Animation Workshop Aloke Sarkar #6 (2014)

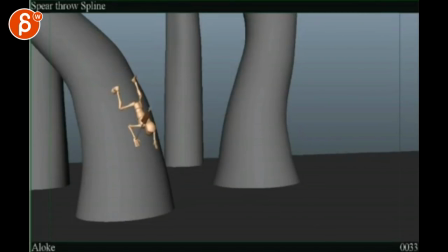(0:05)
to this. It's looking a lot better. This is really cool. A little moments here.
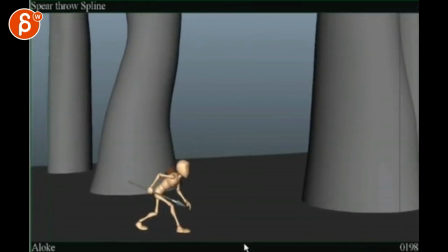(0:11)
There's only one moment where I would change something in terms of one little acting bit. Other than that, there's some really cool stuff.
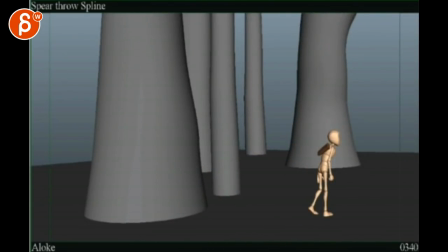(0:19)
Nice changes to, yeah, it's overall really, really neat. So let's go step by step here.
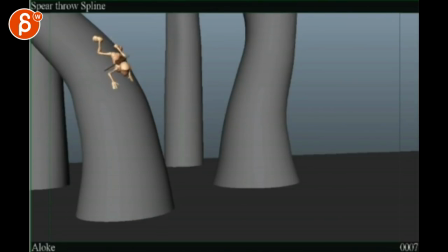(0:27)
So it comes in here. This is definitely a lot better. It's not so, what was the word? Kind of like not choppy, but it was very, very separated as he comes through. So now what you want to do is, as he just add detail things.
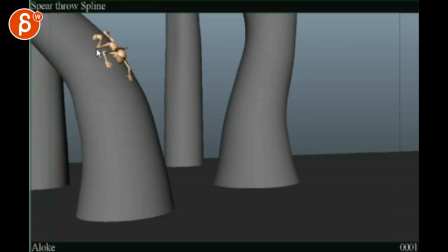(0:43)
When you see the knee moving like this, like a lot of movement in the feet and the body, as I frame through this here, you can see how the toe is not moving at all. There's nothing going on in the feet. So during this section, you started here, which is great.
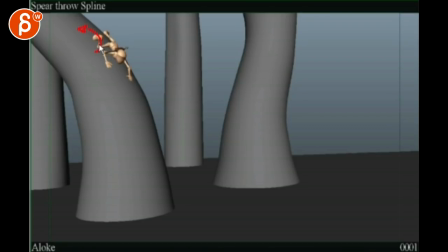(1:03)
But you would, you know, tilt that guy over a bit more at the beginning, and then as he goes forward, it would kind of take the foot with it. Stuff like that. You can see a little bit here too in this foot. See how much the knee leg moves here, but this guy's all stuck there.
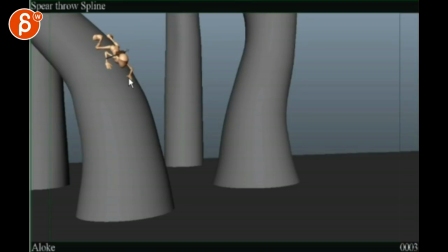(1:22)
As the arms go forward and he pulls himself forward, you can have a little compression grasp thingy in his hands. So you know, if that's the tree from the side, the hand feels kind of flat with all the fingers here.
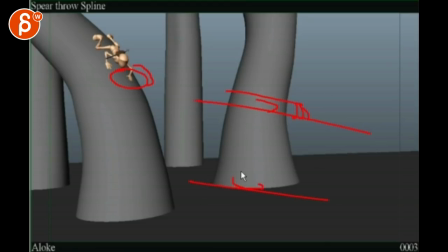(1:35)
And then, but as it moves forward, you want to feel a moment of you know, something like that where the fingers, everything goes up, the curls up, and he's kind of, you know, holding on to that tree a bit more.
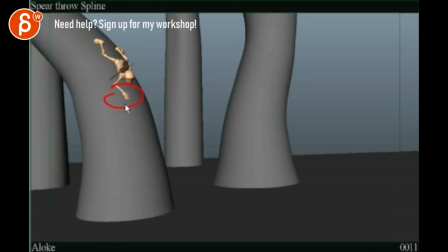(1:53)
That's kind of a big slide there. I would make that a lot smaller and really pivot off the fingers. Like, he's holding on to that thing right there, so it wouldn't be, if this slides as much here while this hand is in the air, he would start falling down.
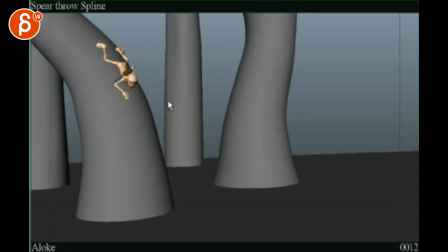(2:12)
Be kind of a weird moment there. If you need to get some more rotation, like a sideways tilt on those feet as he moves the whole leg forward, so
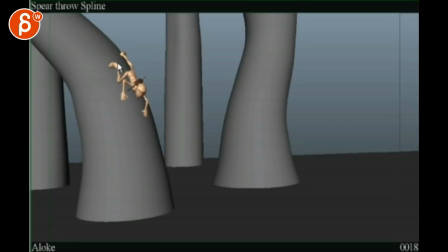(2:26)
something so you can feel that either you're taking the leg off the tree or you're sliding it along the tree where it's kind of bumpy. Or I'm not sure if you need that much foot roll.
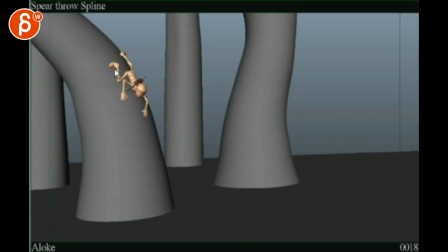(2:40)
I don't know if that's a ball roll, foot roll, or toe up, but it feels a bit much. Like, throughout this whole section, that foot should be flat. You can relax in that foot again. You're just moving it forward. Make sure that during those push offs here, where this is on the tree and holding the weight,
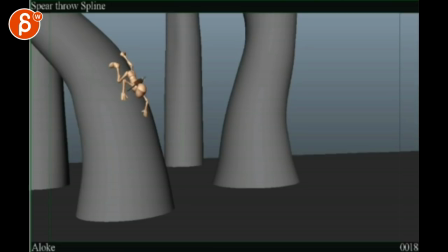(2:59)
that the shoulder goes up and takes the rotation of the chest with it. There's a bit more interaction in there. And this goes all the way down to here. You know, and he's fairly steep down at this point, so it'd be neat to show that really attention in his hands.
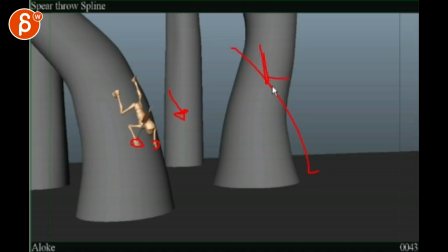(3:18)
So if that's a tree from sideways and he's down, imagine his arm would be here, and the wrist would be up, where like the thumb would be out. Hold on. Thumb would be out like that, and the fingers. You know, if everything curls up kind of like that, imagine they're all.
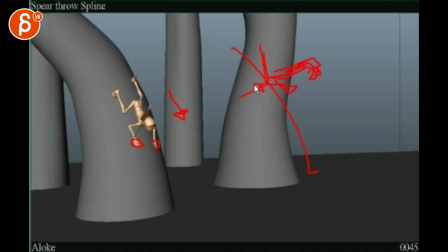(3:39)
That makes sense. You know, it's kind of like you want to put everything on the ball of that wrist. Something so it's not completely flat on the tree and looks like it's going to slide down. Like, you want to feel like, okay, he's doing whatever he can to not fall down.
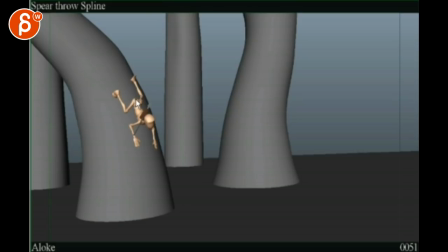(3:58)
This is a very linear key. You know, you can track your spacing of all those sections here, right? And then from here to here, it goes here, this goes down. This feels like your key is just like that. You gotta ease out of that and make sure that, you know, it pushes off with his butt.